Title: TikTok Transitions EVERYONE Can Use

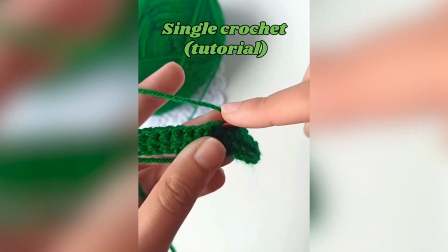Sometimes canvas and digital artists narrate, but it's much more common with craft artists,
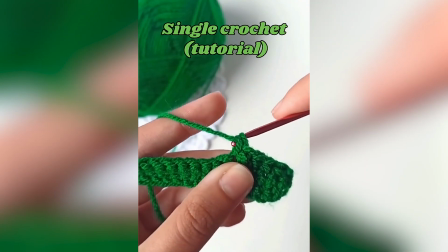because the artists themselves interact with the art in a more three-dimensional way, so they feel more involved.
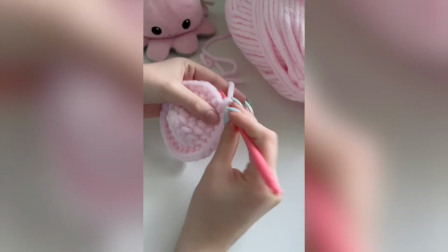They'll use faster cuts through montages, but once it's done, use fewer editing techniques.
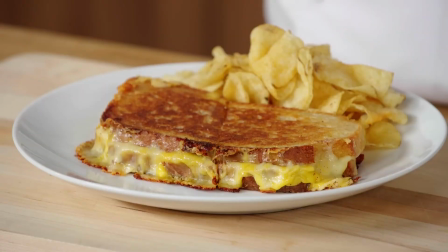Finally, let's do food influencers. The appeal is, obviously, the visual aesthetic of the food, and thus the camera will often start really close to,
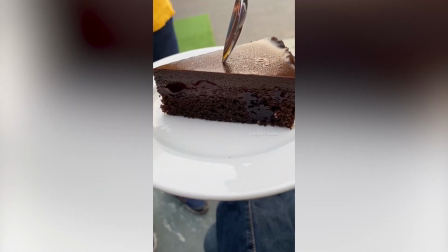say, a sandwich being cut in half, or a pastry being torn apart. Editors will often slow down the footage to allow for more details to be shown.
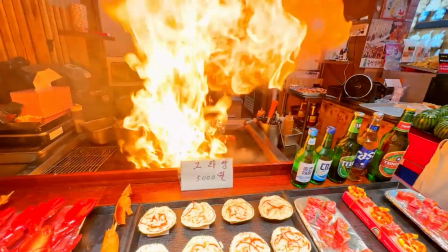Food often gets paired with travel and vlogging content, going outside and seeing the world.
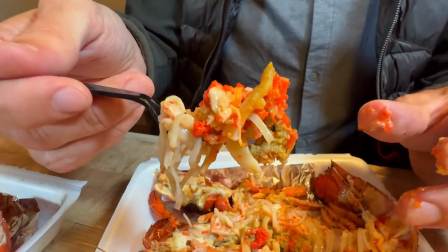So let's break down what types of transitions they use.
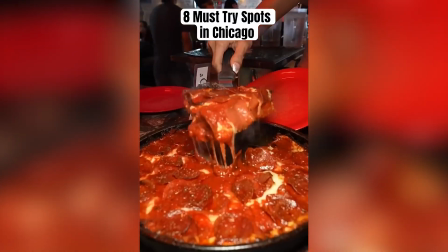Typically, they're filmed with handheld phone cameras, starting with above angles of the vlogger's face, followed by quick cuts of walking through the streets.
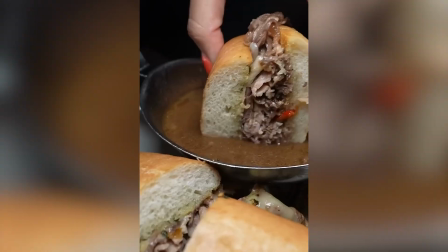And once we arrive at the restaurant or food spot, the camera gets much more controlled, often with a slight pan along the food spot's name.
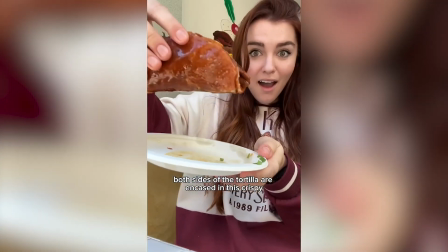Then, once the food arrives, a zoomed shot of the food, perhaps in slow motion,
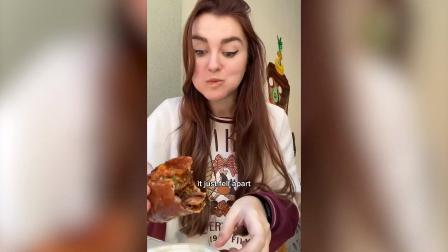before a regular speed shot of them biting the food, but only for a second, quickly hard cutting in the middle of the bite to their after reaction,
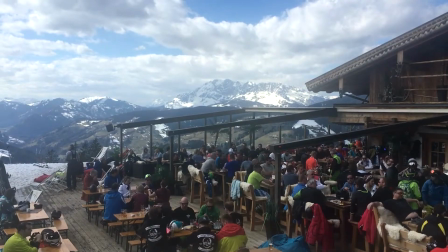and then proceeding to the next item. The reason the narration is often done afterwards is because food spots are typically crowded, indoors, and noisy, so a calming, controlled narration dubbed afterwards is ideal. Cooking tutorials are slightly different. It's a combination of time skips and zoom-ins.
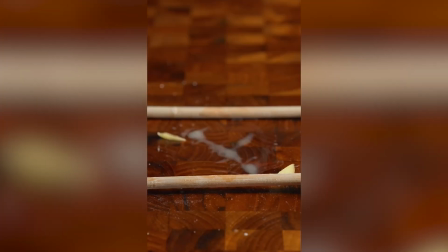Zach Choi, for example, combines ASMR sound satisfaction with the tutorial.
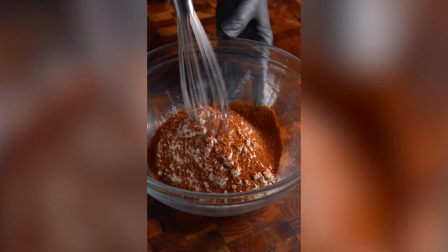He uses cuts between every single knife stroke, and when any part of the process has a repeated action,
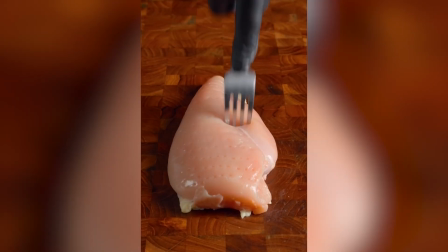like say poking a chicken breast with a fork, he starts at normal speed but slowly speeds up the footage.
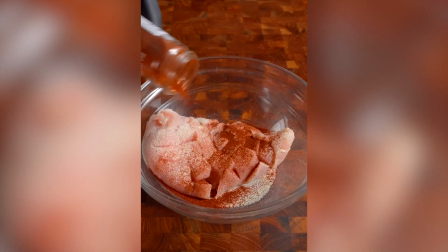All this is done to keep a task that is monotonous to many, cooking,
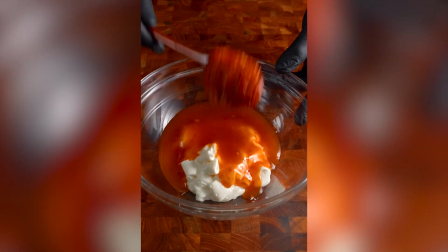to be fast and energetic while creating a sound rhythm to the activity that engages audiences.
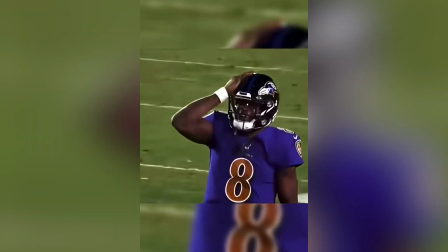And those are various transitions that short content creators use. What would you use in your videos?
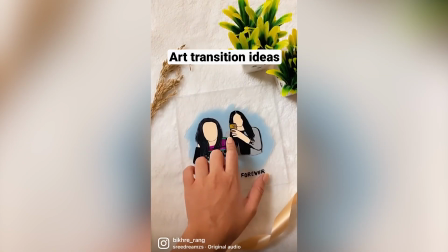Let us know down below. Thank you so much for watching, and we'll see you next time.